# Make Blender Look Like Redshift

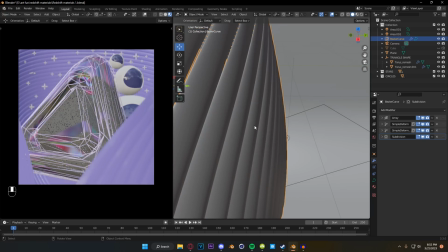745s
It doesn't just like magically come to the right position, you know? I played with my positional values here to make sure that it wrapped around our object.
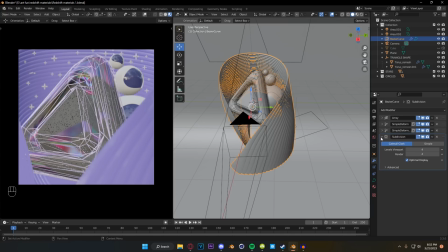753s
Here are the settings on the simple deform modifiers. And the material that is on our little wraparound object here is the same as the background.
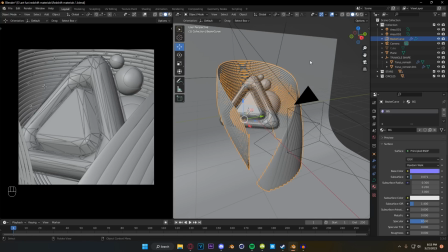761s
It is just a purple principal BSDF with a little bit of subsurf on it. And I changed the subsurf settings again to kind of reflect more of a white and purple color output.
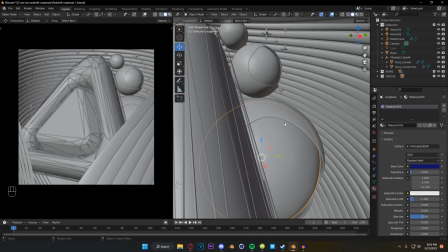772s
Super simple stuff. Again, I've got these spheres in here that I love putting in renders, which all this is in this case,
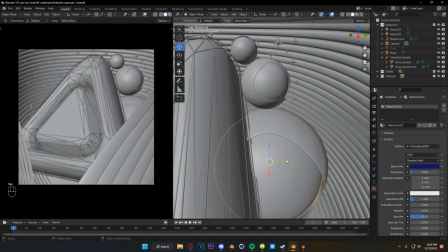778s
I used icospheres and then I subdivided them, duplicated them, and I scaled them up.
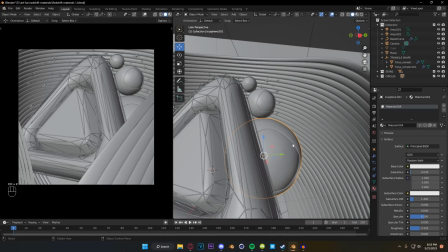783s
And then the outer layer that has been scaled up, I delete some faces on, and then I throw the subdiv back on it.
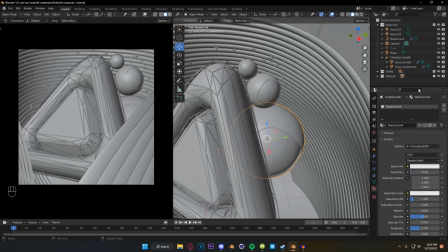790s
And it creates these cool shapes that I think look super cool. The only thing that is on them is a little bit of subsurf. Pretty much everything else on these materials stays exactly the same. They just look cool.
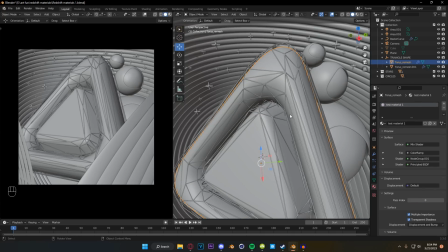802s
The outer layer for our main object here, I just duplicated it. And in edit mode, I hit A to select everything.
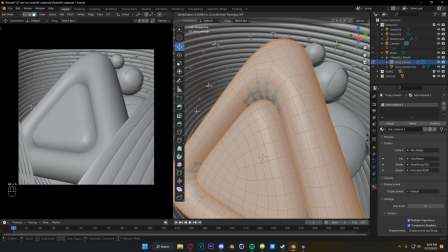809s
And then I scaled with Alt S so that I'm scaling along the verts like this.
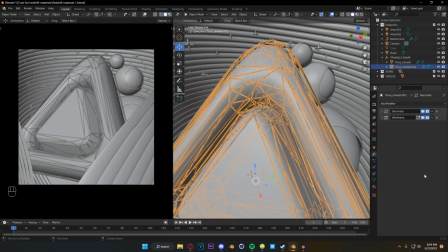813s
And once it was larger than the initial object, I came up here and I put a decimate modifier on it and then a wireframe modifier.
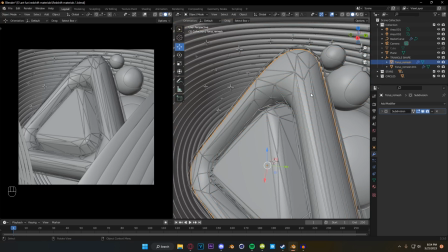821s
And all that does is break up some of like the uniform of the wireframe.
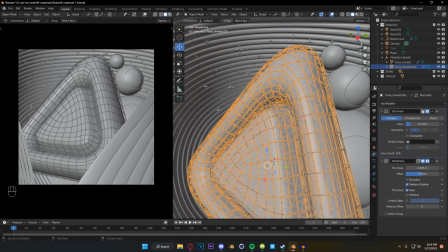826s
Without it, it looks like this. And then, you know, with it, it gives it like a little more like jagged sci-fi kind of feel.
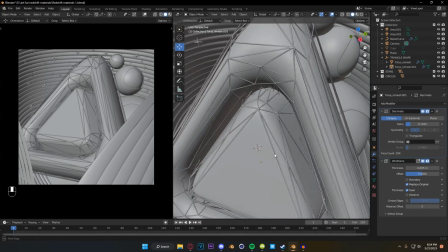832s
And I really liked the way that looked.
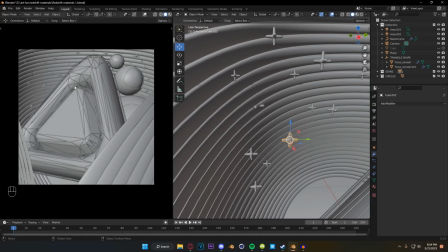833s
And then I threw these little like 90s like anime stars in the background because when they're out of focus, I just thought it looked so cool.
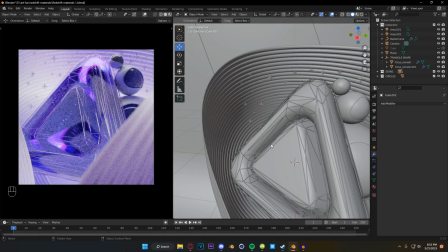841s
Just like a little stupid little thing you could throw in the background that gives the scene a little bit more life, and I really, really liked it.
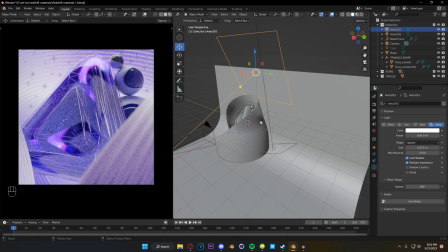848s
The lighting on this also is super basic. I have one light angled down that's fairly bright, and I have one light angled up that's fairly bright.
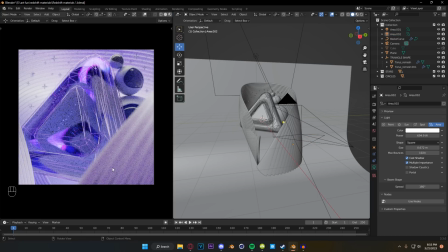855s
There's really not much complicated about the lighting setup in this. It just looks good. And sometimes you get lucky and it works out that way and the lighting setup just works.
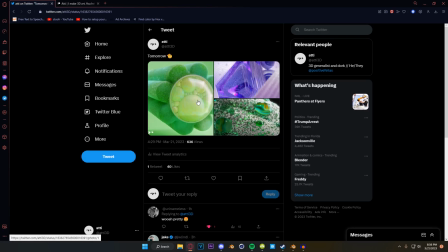863s
And alrighty, that pretty much does it for us today. We've walked through this basic material here.
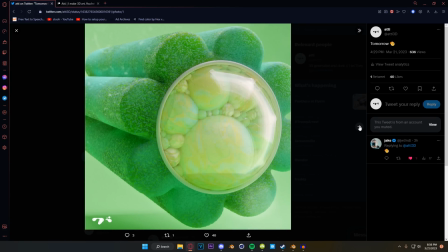868s
Obviously, again, I know I'm really hammering it at home, but these other ones are available as well as the second version of my custom glass shader, at least in this testing phase, are on my Patreon and my Gumroad. And yeah, I'm super proud of this week's like creation stuff, I guess.
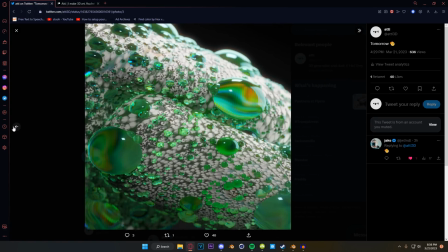884s
Sorry for lack of intelligent words, but I really had fun this week making this stuff.
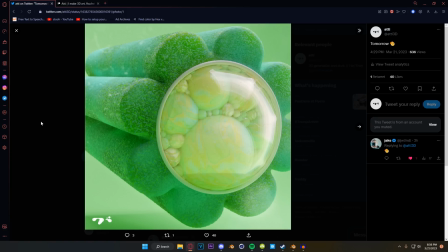890s
I genuinely was looking forward to it after work every day. And that's super cool.
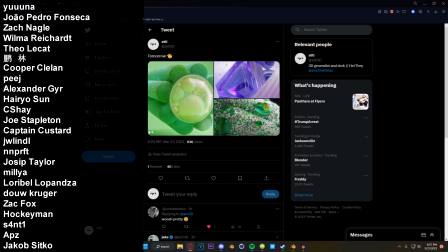894s
I love having that feeling. Thank you so much for watching this video, and thank you to my patrons as always for allowing me to do this and making it possible. You know, you guys helped me. You guys bought my groceries last week. That's sick. It's very helpful and very cool, and I really appreciate it.
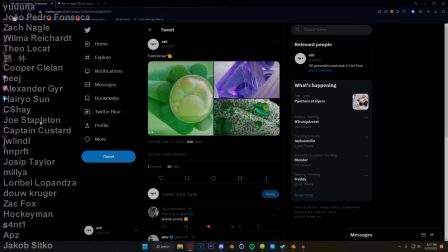910s
So thank you so much for all the support and the love lately. It really does mean a lot. And yeah, I will see you guys again really, really soon.